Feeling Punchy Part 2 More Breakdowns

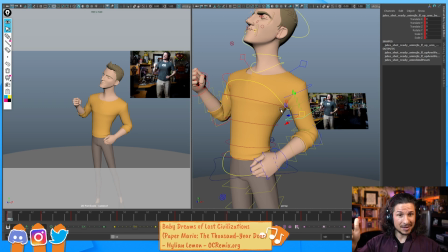[0:00]
before I get totally distracted again, bend bows. Yay, we're going to get to them. The reason we want to use bend bows typically is to help push the shape language of our characters.
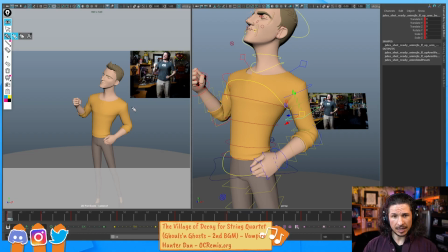[0:14]
And we can use them for a lot of other things too. So shape language basically means how the eye gets drawn through our poses. So let's take this arm, for example, right here. Notice how the arm kind of has this weird bend in here.
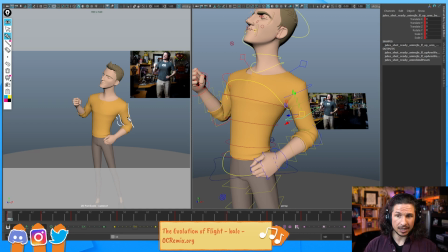[0:31]
It's got a little dip right there. We get the bicep here, which is not bad, but then the back of the arm points this way. It's arcing outwards. And then we get this shape right here.
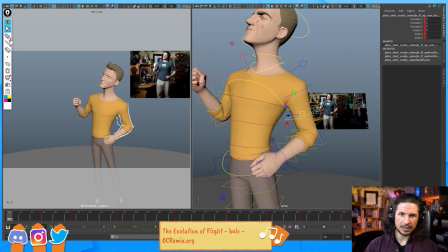[0:44]
So that elbow, when we look at that, it's not the most visually appealing, is it? It doesn't draw our eye back to the face. Like if I look at the arm here and let my eye kind of follow along, it kind of does whoop this way.
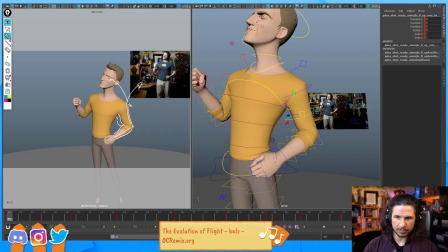[1:04]
That's the wrong direction. I want the curve to point this way towards his face. I want the legs to have this nice kind of appealing curve shape to them. I want to push the visual dynamic view of this pose.
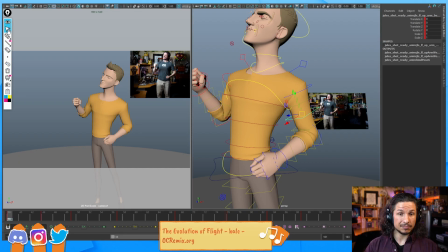[1:24]
That's where bend bows come in. Now you tend to use them more towards the refining phase, but I like to block them in a little bit here.
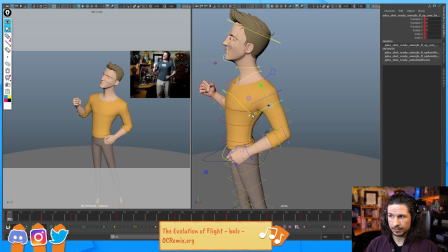[1:31]
So in this case, I'm just going to take this arm, push the bend bows here just a little bit, just something like this, and see how that makes the pose feel cleaner. It's not a huge change. Honestly, it didn't really change that much, but now the curve does that.
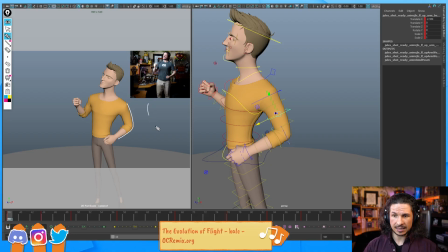[1:51]
It's more appealing instead of this, which is just like a weird like V shape and not that interesting to look at.
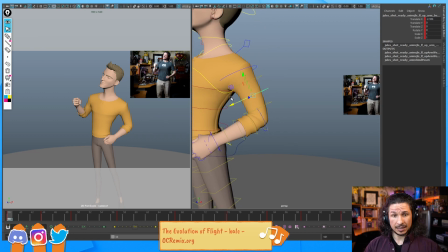[2:02]
That's it. Now, the nice thing with bend bows, and I'm going to just show this off here a little bit,
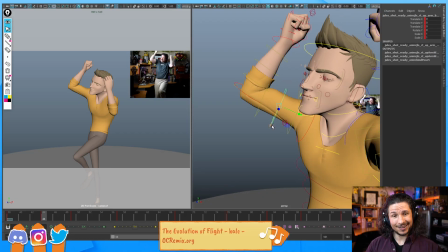[2:10]
is if your rig allows it, you can also use them as a muscle simulation of sorts.
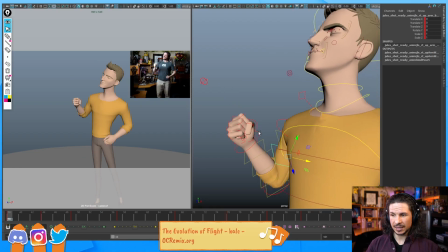[2:17]
So as this arm comes up and he comes into this pose here,
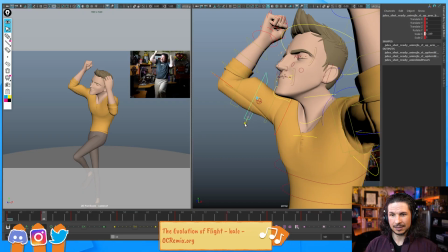[2:23]
I can use this and I can scale that bend bow up and give him some biceps. So if I plan this out properly and animate this out, you can also see how it takes that arm and makes like a nice solid press right in there.
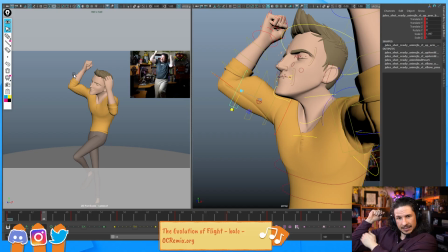[2:41]
Gets that nice tightness in there. By using the bend bows early, I can basically create a muscle simulation.
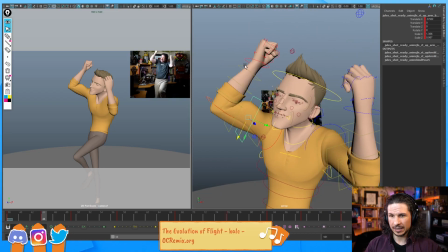[2:54]
Now this arm here, I probably want, because of the angle of the wrist here, if I bent the arm this way, I'm going to get a weird bend. So instead, I'm going to do the opposite.
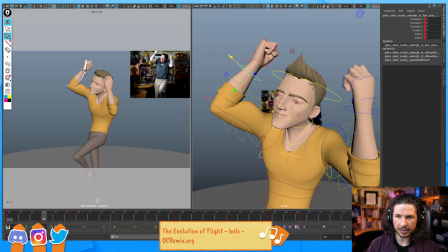[3:08]
We're going to end up getting a little bit more of a V shape, but it's going to flow better with the elbow if I do, or sorry, with the wrist, if I do this, and we're going to just get a stronger shape. Now again, do you have to do this now? No.
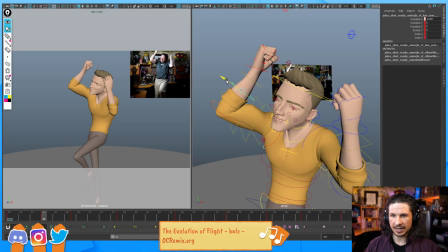[3:24]
This is really just something I like to do because I know that if I wait
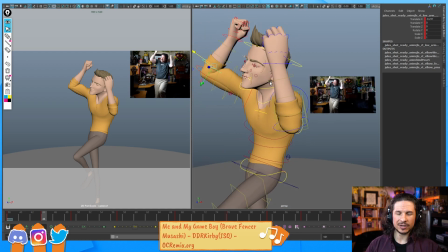[3:33]
for it, I'm more than likely going to go, meh, I don't have to do it now.
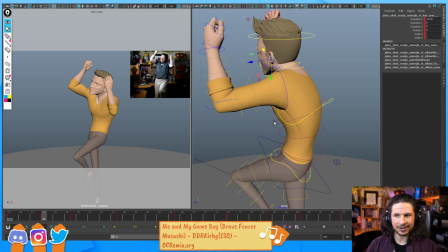[3:40]
I can do it later. And it's always later and later and later, and you never end up doing it.
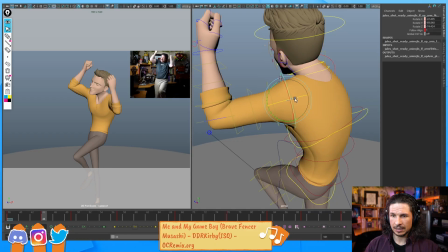[3:46]
So I would much rather go through and start blocking this in now,
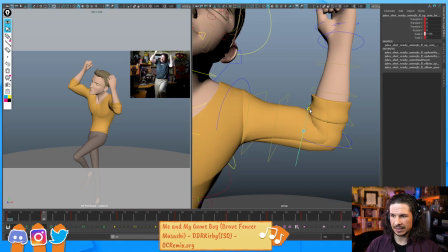[3:55]
just so I have an idea of what's going on. It doesn't have to be super refined. Doesn't have to be perfect.